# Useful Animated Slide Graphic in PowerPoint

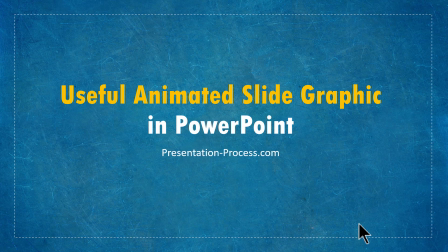[0:00]
Hi, I'm Ram Gopal from presentationprocess.com. In this video, I'll show you how to create a useful animated slide graphic in PowerPoint, which is used in many situations, like in performance review, service quality, etc.
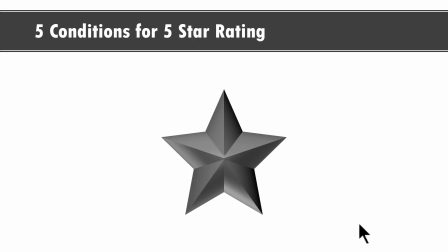[0:15]
The beautiful animated graphic you will learn to create today looks like this. Here we talk about 5 conditions for 5-star rating. So if you have to achieve a 5-star rating, then what are the 5 conditions you need to satisfy?
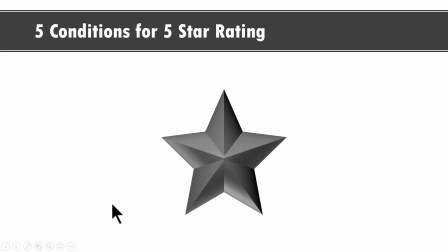[0:29]
You could always present this information as a boring list of bullet points, but this way is definitely going to capture your viewer's attention. On a click, we talk about the first condition for 5-star rating. Once we finish our explanation, we click and we bring the viewer's attention to the next point for 5-star rating,
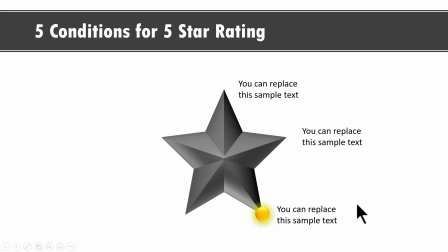[0:49]
and then we go to the third condition for 5-star rating, to the fourth one, and to the fifth one. It's a very beautiful animation. It takes the underlying idea of 5-star rating, which is normally used in any performance review these days.
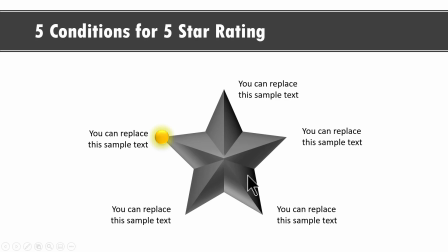[1:04]
Even electrical appliances are given 5-star rating. You have 5-star rating for service industry. So there are so many uses for this simple animated graphic. Let us see how to create this graphic from scratch.
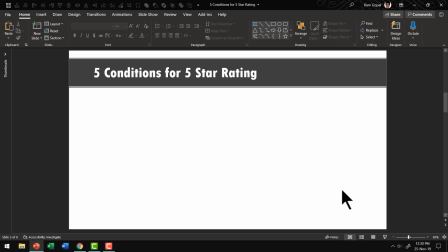[1:17]
The first step is to draw the star graphic. So let us go to AutoShapes Gallery.
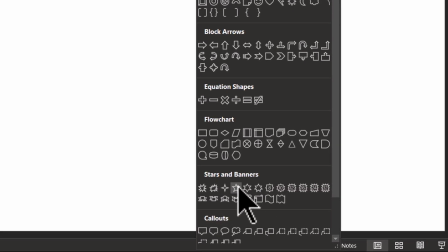[1:22]
From stars and banners, you can pick up this star 5 points.
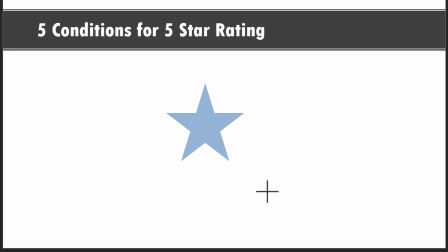[1:27]
So click on that, hold the shift button down as you draw a star like this.
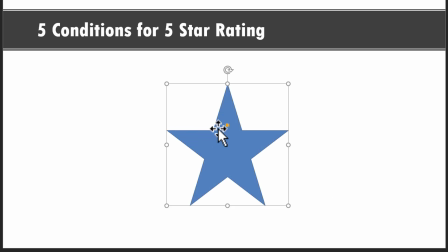[1:32]
Now you can see that these wedges are a bit too sharp. So I'm going to use this yellow handle and push it to outside like this so that we have a star that is more to our liking. Then let us add some bevel so that it looks even more punchy.
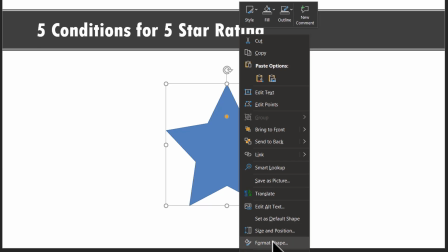[1:49]
So let me right click, go to format shape, go to effects option,
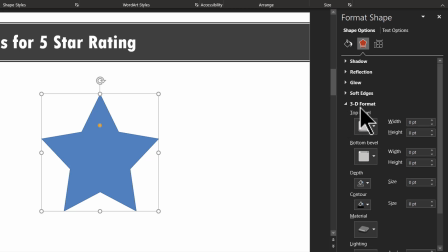[1:54]
then go to 3D format and let us apply bevel. So we are going to use this bevel called as round one, which is the first one. And then for width for the top bevel, we will use 150. And for height, let us use 150. And you have a beautiful looking star graphic here.
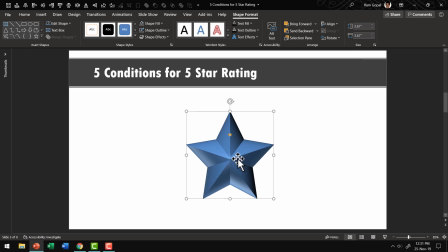[2:14]
Let us close this. If you want, you can always change the color. I'm just going to retain it the way it is. Then we need to show something that brings the viewer's attention to the point of focus.
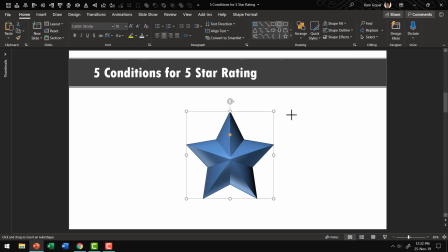[2:26]
So let us go to home, go to circle, hold the shift button down and draw a circular shape like so. This is the point that we will draw the viewer's attention to. Then let us give this yellow color.
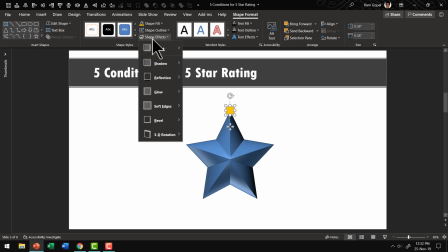[2:41]
So let us go to shape fill, use this yellow color, go to shape effects, go to preset and use the second preset called as preset 2.
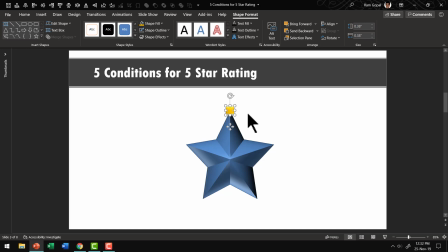[2:49]
Now that looks beautiful. And to give it a little more presence, let us go to shape effects, go to glow,
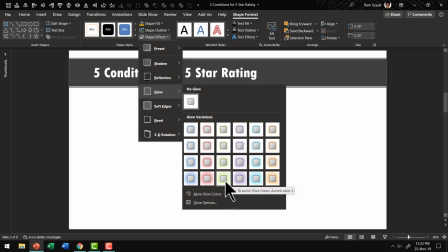[2:56]
and let us use a much wider glow like this one, glow 18 point.
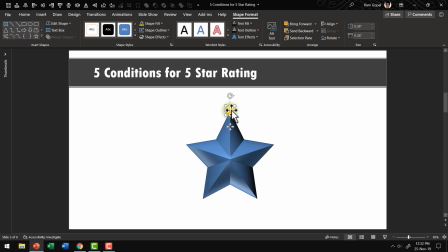[3:01]
Now that looks good. I don't really like the green glow.
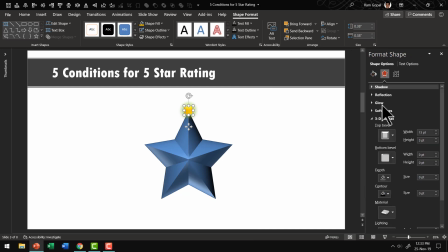[3:04]
So let me go to right click, format shape, and let me change the glow color by going to effects option, glow, and here you can see the color. Let us use yellow color like so. Now this looks more to my liking.
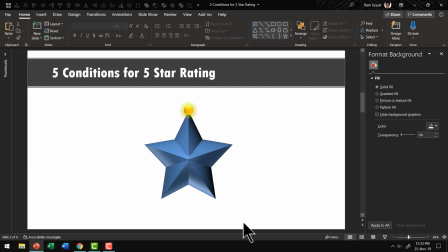[3:18]
The next step is to write our labels for each of these corners. So let us go to the previous slide.
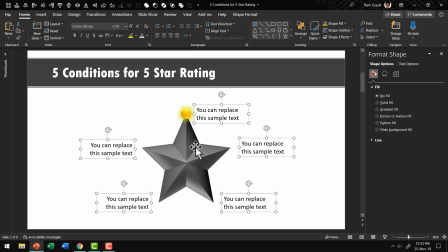[3:25]
I'm just going to copy this. I created this using nothing but simple text boxes. So let me save some time by using these elements from the previous slide. So we are going to place it exactly in the right position.
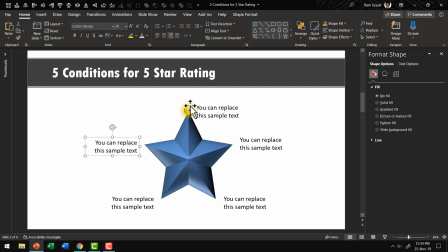[3:39]
The next step is to create the animation that draws the viewer's attention from one point to the next.
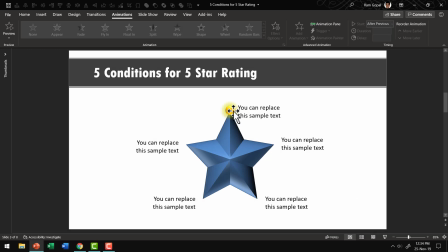[3:45]
First, let us introduce this yellow ball. So I'm going to select this ball here.
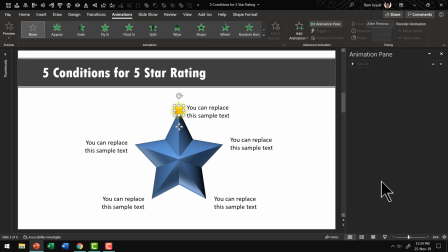[3:51]
Go to animations pane so you can see what exactly I'm doing here. Then let me use a simple zoom animation to insert it. So that is how it enters the scene. And right after that, we have this text animated with wipe animation after previous from left.